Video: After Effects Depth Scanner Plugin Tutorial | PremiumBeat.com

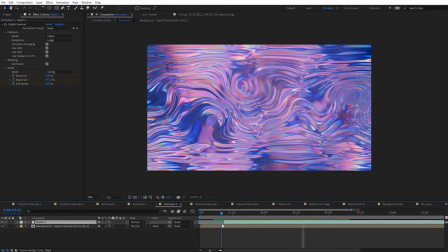It's not perfect in all cases, but as you can imagine, kind of having to mask this manually, what a pain that would be and how long that would take.
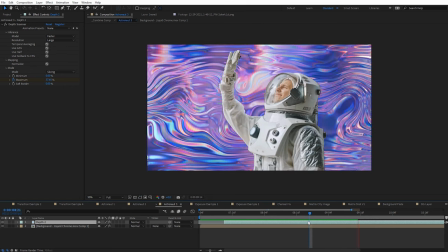And considering this took about 2 seconds to kind of create this pass, I think it looks pretty good. So that's another option you've got there for creating passes like that with VFX.
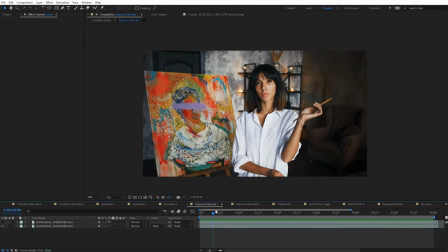Now let me show you guys a cool kind of exposure effect you can do to kind of isolate the exposure of things. So again, it's kind of like masking, but it's kind of doing it for us automatically. So I've got this shot of this girl here. It's a shot from Shutterstock. And what I've done is I've got the depth pass here already done. Let me go ahead and toggle it on.
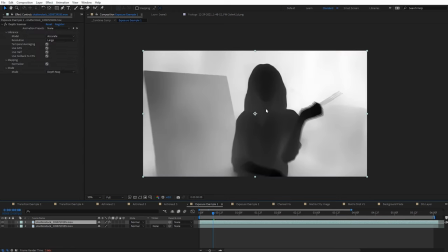So I'm gonna use this now to adjust the exposure of my shot. So what I'm gonna do here, let's go ahead and apply an invert effect to this shot.
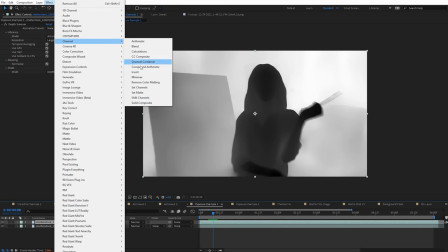Come to effect, we'll go to channel and invert. So we wanna invert this so the stuff in the background is darker here.
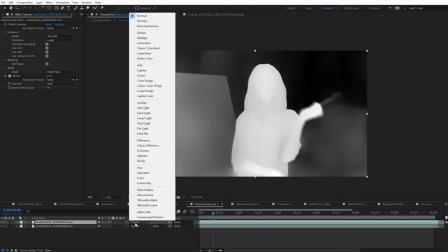And then what I can do with this shot is I'm gonna set it now to be a multiply blend mode.
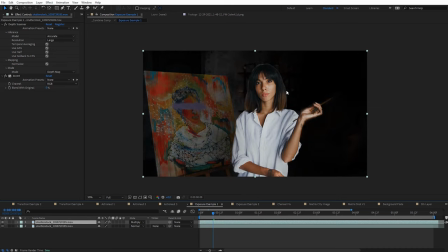Now you can see everything's much darker behind her,
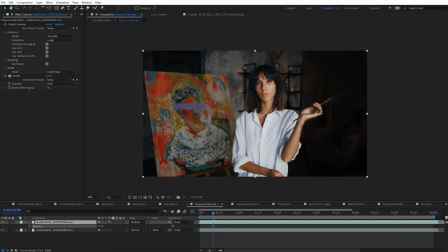and I can just hit T for opacity here and I can adjust this. So I'm actually adjusting kind of the exposure of the background selectively.
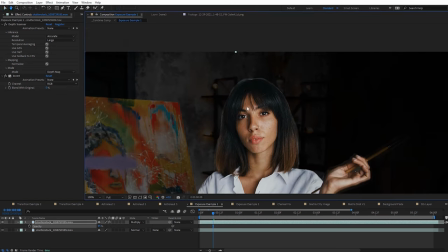And obviously if I set this to 100%, it's a little bit too extreme. And you can see we're getting a little bit of kind of artifacting on her hair there.
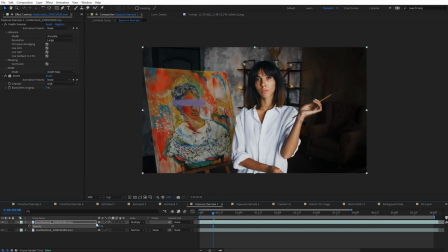But if I set this to something like 40%, you know, it doesn't look too bad, and it's a nice way to kind of put more focus here on the subject.
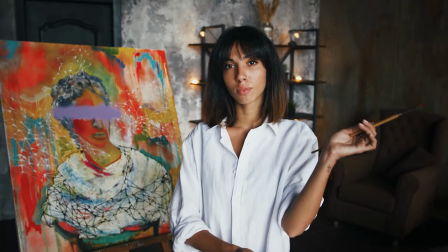So it's a cool way you can adjust the exposure of a shot without having to do a lot of masking. It's gonna save you a lot of time with that.
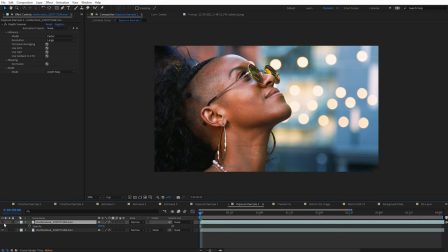Here's another shot where I've done the same thing. So I've just duplicated the same shot twice here. Go ahead and check it on, and you can see the depth pass we're left with.
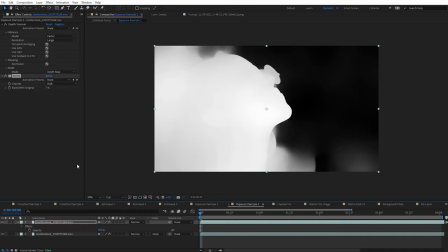So let's go ahead and apply the invert effect to this. And again, set this to be a multiply blending mode.
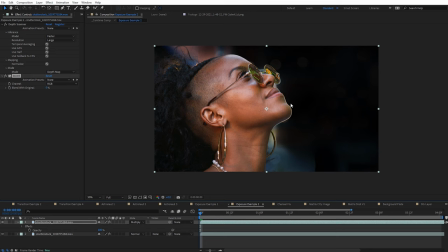And you can see it's very dark in the background there. We're getting a little bit of a fringe line kind of around her here.
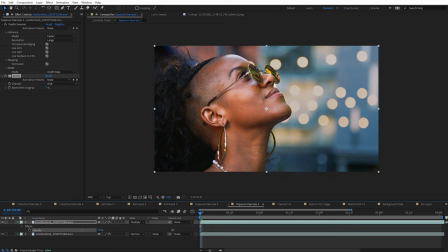But again, we can adjust that. And again, you wanna be kind of subtle with this. I think that's where it works best. But again, it helps you kind of isolate, put more exposure here on your subject. And again, saving you that time of having to mask around them.
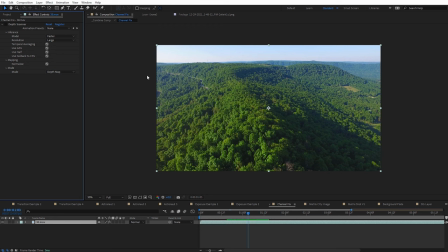Before we get to my favorite examples, I do wanna show you one little troubleshooting thing you can do if you do encounter issues using Depth Scanner.
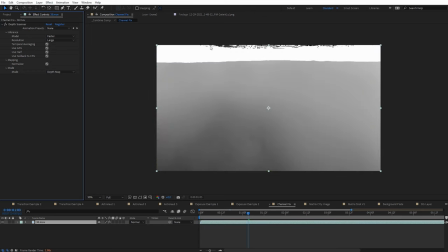So I'm gonna turn it on with this shot here, this drone shot I've got. And I noticed occasionally I will get this weird artifacting in the sky.
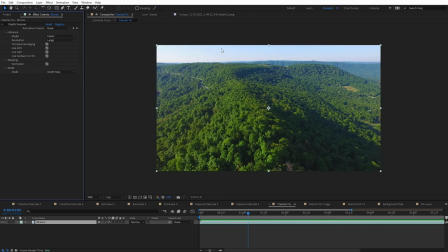And I'm assuming that's happening because of the banding of these colors here. It's difficult for it to kind of interpret what that is.
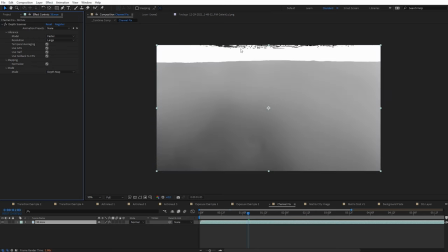And I thought to myself, you know, hopefully there's a solution for this, but there actually is, just from experimentation I did. I'm in 16 bits per channel here. If I just go ahead and alt click and bump this up to 32 bits, it just gets rid of all that artifacting.
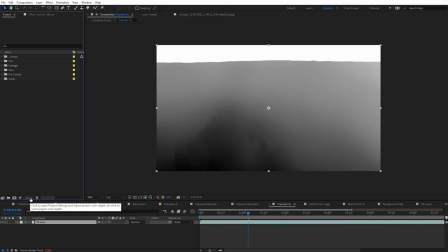So if you do encounter that, definitely try cycling through the different bit channels there, and probably at 32 bits, it will get rid of that artifacting.
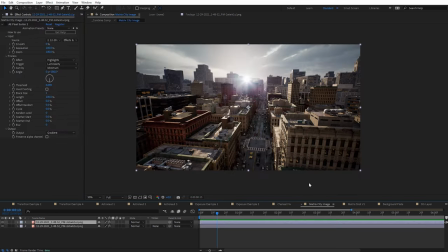All right guys, here's two of my favorite examples I want to show you guys. So this is an image I took, a drone image that I took in the Matrix Awakens game experience, which is an Unreal Engine 5 demo that you can kind of play around with. And obviously this is all CG, but Depth Scanner still works on this. So I can go ahead and solo this. And you can see I've created a depth pass from this image.
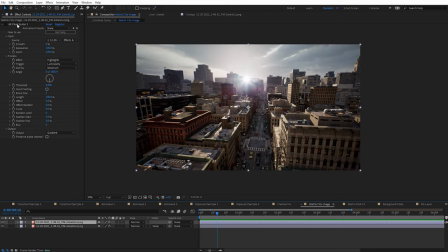And then what I've done here on the image is I've applied the effect AE Pixel Sorter 2, which is also available from AE Scripts, which you can see we have an input option here, and you can set the source of this to be that depth pass. So I'm gonna go ahead and toggle this on.
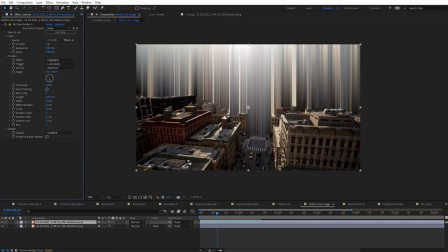And you can see we get this awesome kind of slit scan result from this. And how I've achieved this is under the output here, default it will be sorted pixels, so it'll look something like this, but I've changed this to be the gradient. And that gives us more of a slit scan effect. But check this out, because we have the input here to that depth pass on the threshold,
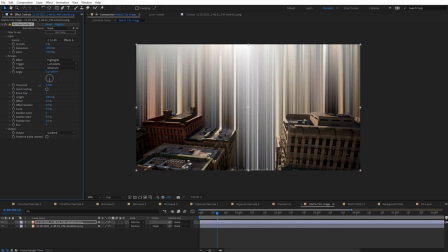if I go ahead and adjust this, you can see we'll actually adjust through the image.
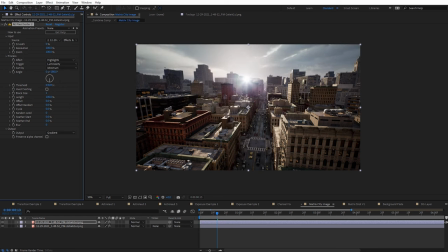And so you can do like a cool animation effect, giving it that depth.
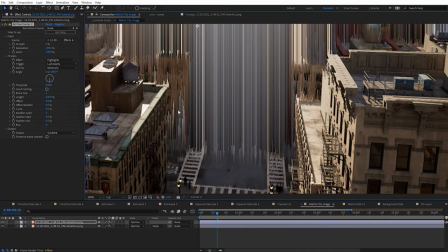And if I go ahead and zoom in here, you're gonna see we get this a little bit kind of like a jagged, you know, it's not like a clean edge here on this.
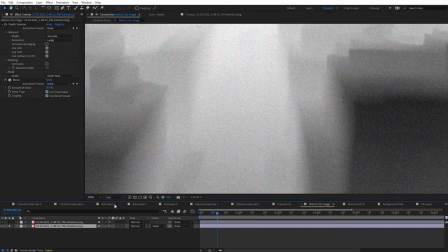And the way I've achieved that is on that depth pass, we go ahead and solo it. What I've done is just applied a little bit of noise to that, you can see. And that way it'll break up that smoothness just a little bit and it gives it more of kind of a jagged edge there.
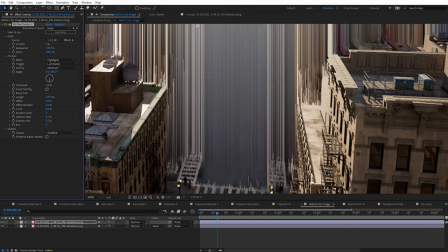It's not quite as clean. And you can see as I scroll through here kind of what that looks like. And again, that's just on this image.
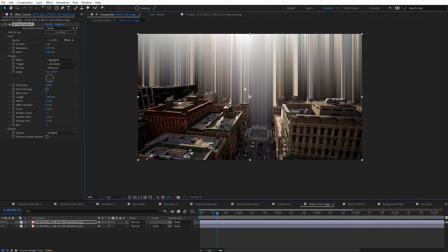So this might be pretty cool to apply and try this on video footage. Well, we've done that as well.
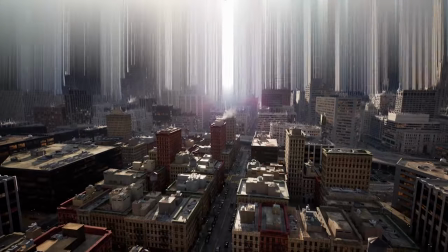And you can see this here, we're basically using the same technique to do this, to drive this animation.
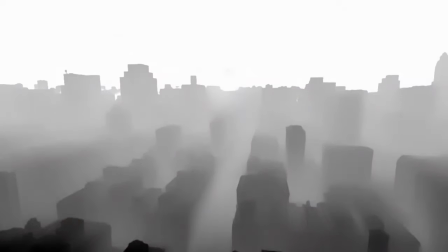So I just recorded this game footage here, did depth scanner for a depth pass, and used the same pixel sorting technique.